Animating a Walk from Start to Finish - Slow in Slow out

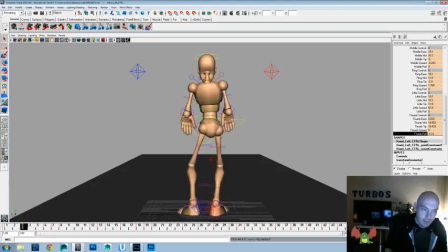[66:35]
let's try watching it now.
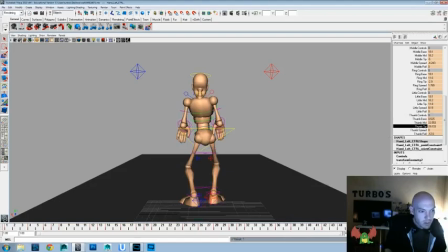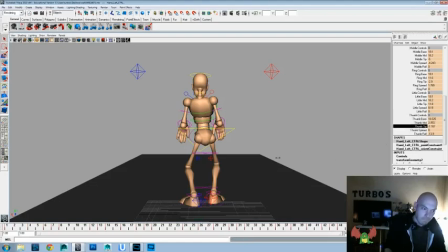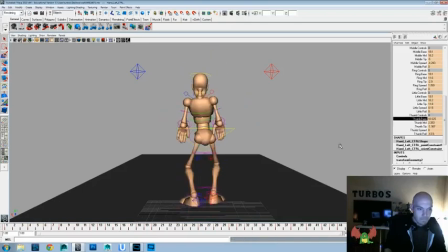There we go. That feels like that's finally working a little bit.
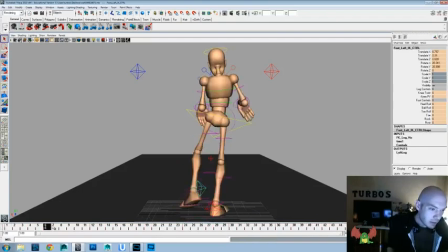[67:40]
Okay. Go ahead and save that off. Now let's just go ahead and make sure we got enough movement in these feet, especially from this angle. So let's go and do the translate Y. We're going to grab both of them and make sure that we've got pretty balanced steps here.
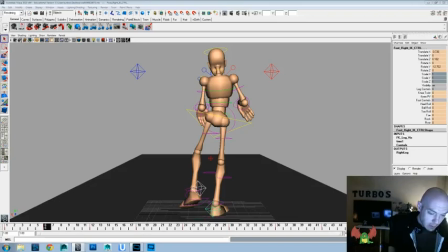[67:56]
And by balanced, I don't mean that the weight is right, because I feel like we have sold that in the hips, but I mean that there's kind of an evenness to the steps and that
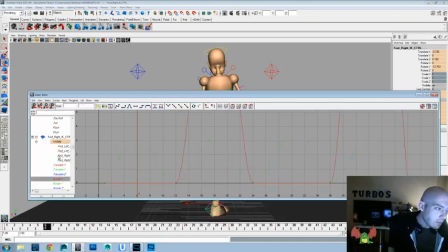[68:06]
there isn't too much variation between left foot versus right foot on here. Which sometimes you might want to do that in a walk that you're working on. But for this one, I think we're going to have a little more of evenness to them. And I think we need to exaggerate from what we have a little bit more. So let's go ahead and just watch that.
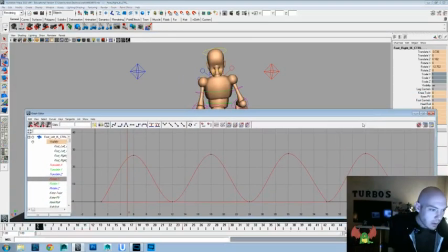[68:29]
And you know what, one thing we might do as well? Let's take all the up positions and just delay them one frame.
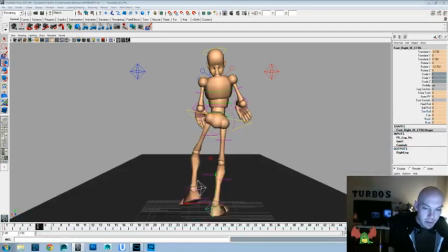[68:41]
Let's see. Just since we're playing around with timing and everything in here.
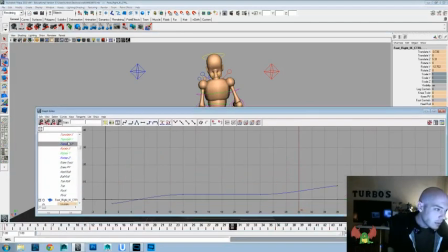[68:53]
Okay, and let's exaggerate them a little bit more. So let's take that translate Y, and we'll kick that up a little bit more. And since that's up more, we can put some more rotate and drag on the heel as well.
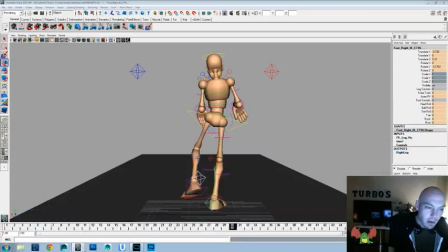[69:10]
So let's turn that up and let's watch it. Okay, now that that's working all right, let's go ahead and drag the toe back, lift it up as it contacts, and flop it down. That way we get a little bit of overlap in the foot.
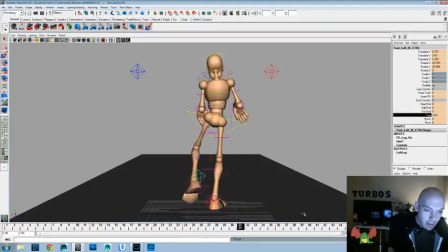[69:30]
And we'll go and set that, and drag it back, lift it up as it contacts, and land it down. Now let's go into the other foot, and we'll do pretty much the same thing. Drag it back on there, lift it up on the contact position, and then flop it down 2 frames after.
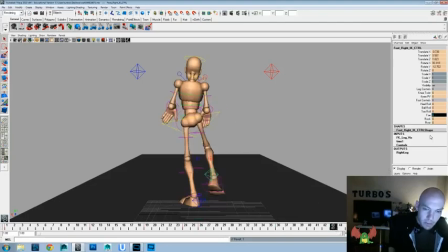[69:50]
2 frames is definitely something that you can feel and see a little bit. 1 frame is going to be pretty quick and hard.
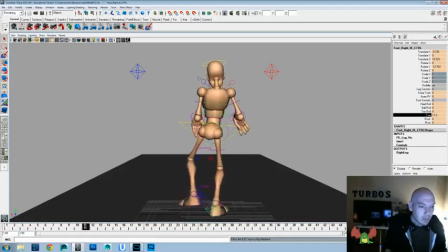Maybe we can do a little more on those toe flops. Since we're doing, our camera angle is behind
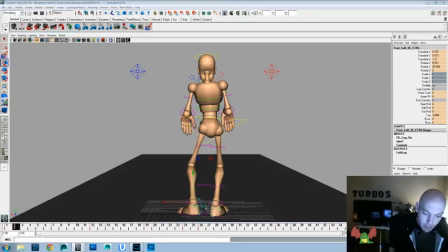[70:24]
our character, I feel like we could exaggerate those a little bit more in order to get that desired effect, whereas if it was a side view, I don't think we'd need to exaggerate it as much. So let's go ahead and watch it now. Okay, that way you can feel it.
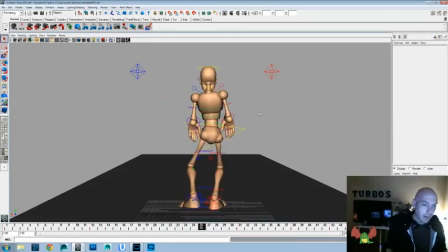[70:43]
Okay, we can save that off.